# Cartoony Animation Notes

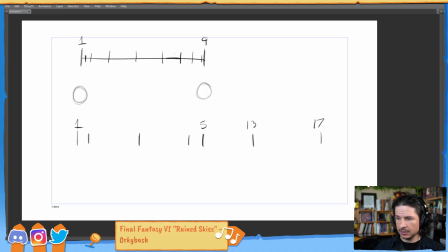4:07 So it's going to be frame 13 and then to frame 17. Okay, so you've got your main keys here, your main poses right there.
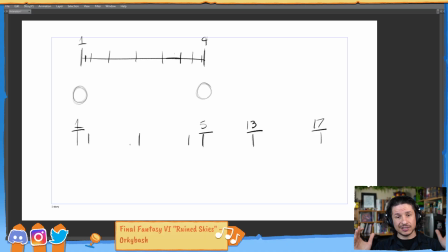4:24 If you keep the spacing too even, you're trying to space things out because you're moving there. What it'll create is this very even feeling in your shots.
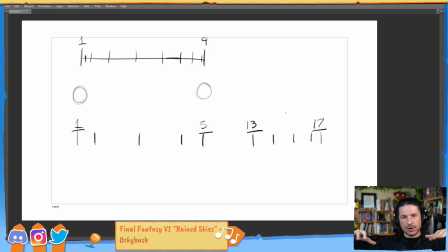4:40 So even looking at this, you can see that overall spacing, even if this is a hold here, it starts to create a little bit of evenness. So even though they're moving fast, it's kind of, it's boring. So once you cut down the timing,
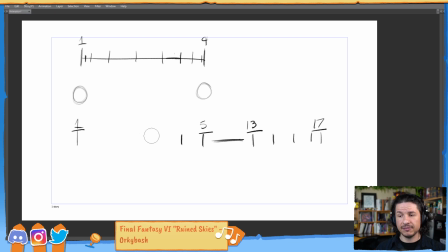5:00 you want to exaggerate the spacing and have things either hit or start a little bit faster or slower. So for example, maybe the character is sitting down and they
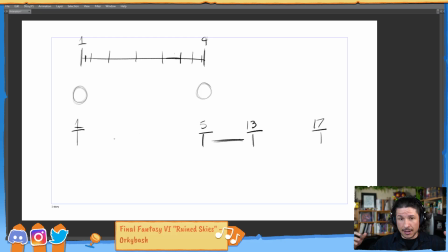5:20 sit on attack and they just kind of bounce out of their chair. So you would have the sit here. This would be sitting on attack on frame 1, and you would exaggerate your spacing. You wouldn't put the typical ease out because, well, we're trying to shift all that weight, we're moving the weight.
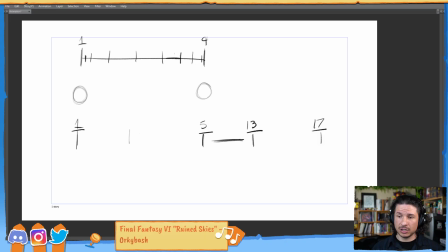5:39 No, just go and you just hit right into there. There you go. This is frame 2. And then instead of going, okay, we've got frame 2, that big exaggeration, now we have to ease in like that.
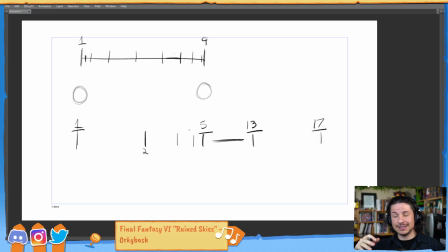5:58 No, because now you're like fast and then slow. Try to exaggerate that. So you go 2 and then 2, 2, like that. So you just really force that ease in there. That's going to really make it sharp and cartoony.
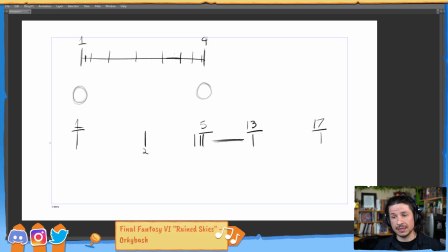6:17 Now, not all cases are like this. Sometimes you'll want it to be another way. So maybe on this turn here, they jump up and then they go and they turn to see who stuck the tack on their chair. Well, maybe here you would do it a little differently, where you have a little bit of an ease out,
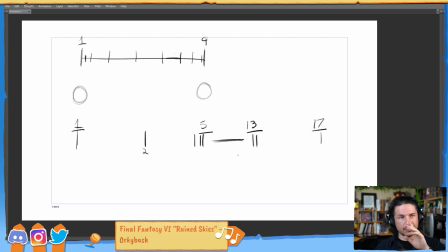6:35 where the head just kind of starts to indicate the turn, or maybe the eye direction switches and the head starts to tilt. And then if we want it to be very quick, we could maybe favor frame 13 and then into frame 17.
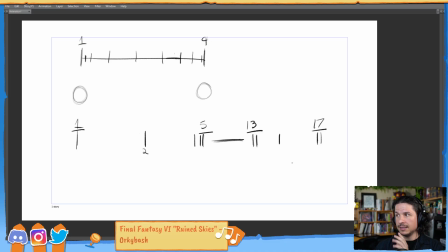6:50 So this kind of be something like this, where he's looking, little anticipation motion. That's this. It starts to turn, then and then eases in very closely at the end there.
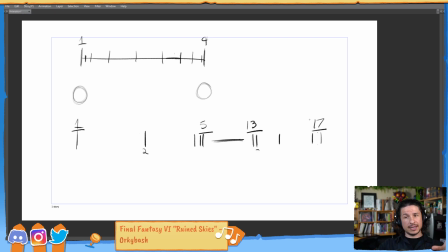7:05 And that's just going to exaggerate that timing. And you can see just by looking at this how we're not having that evenness in there. So that's going to be the first two things, timing and spacing. That's going to give you that cartooniness, that general feeling.
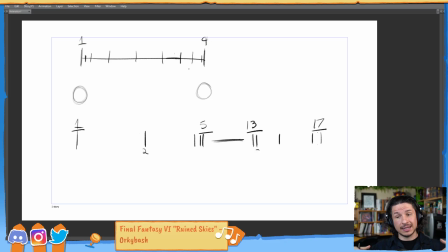7:22 Now, this then starts leading into all the other elements of cartooniness, because when you do this, suddenly things aren't going to work correctly. It's going to feel very poppy if you're just animating it like you would animate a normal motion.
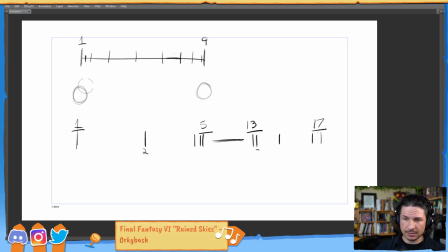7:41 So for example, if I have this ball moving here, let's clean this up here. So we have this ball here, and then it's starting to speed or come out. So it's going through.
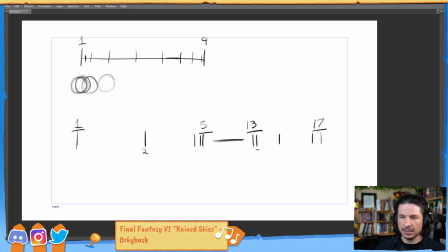7:57 Our spacing of the sphere leads the eye very well. I'm sorry, usually my circles are a little bit better than this, but my hand is half asleep.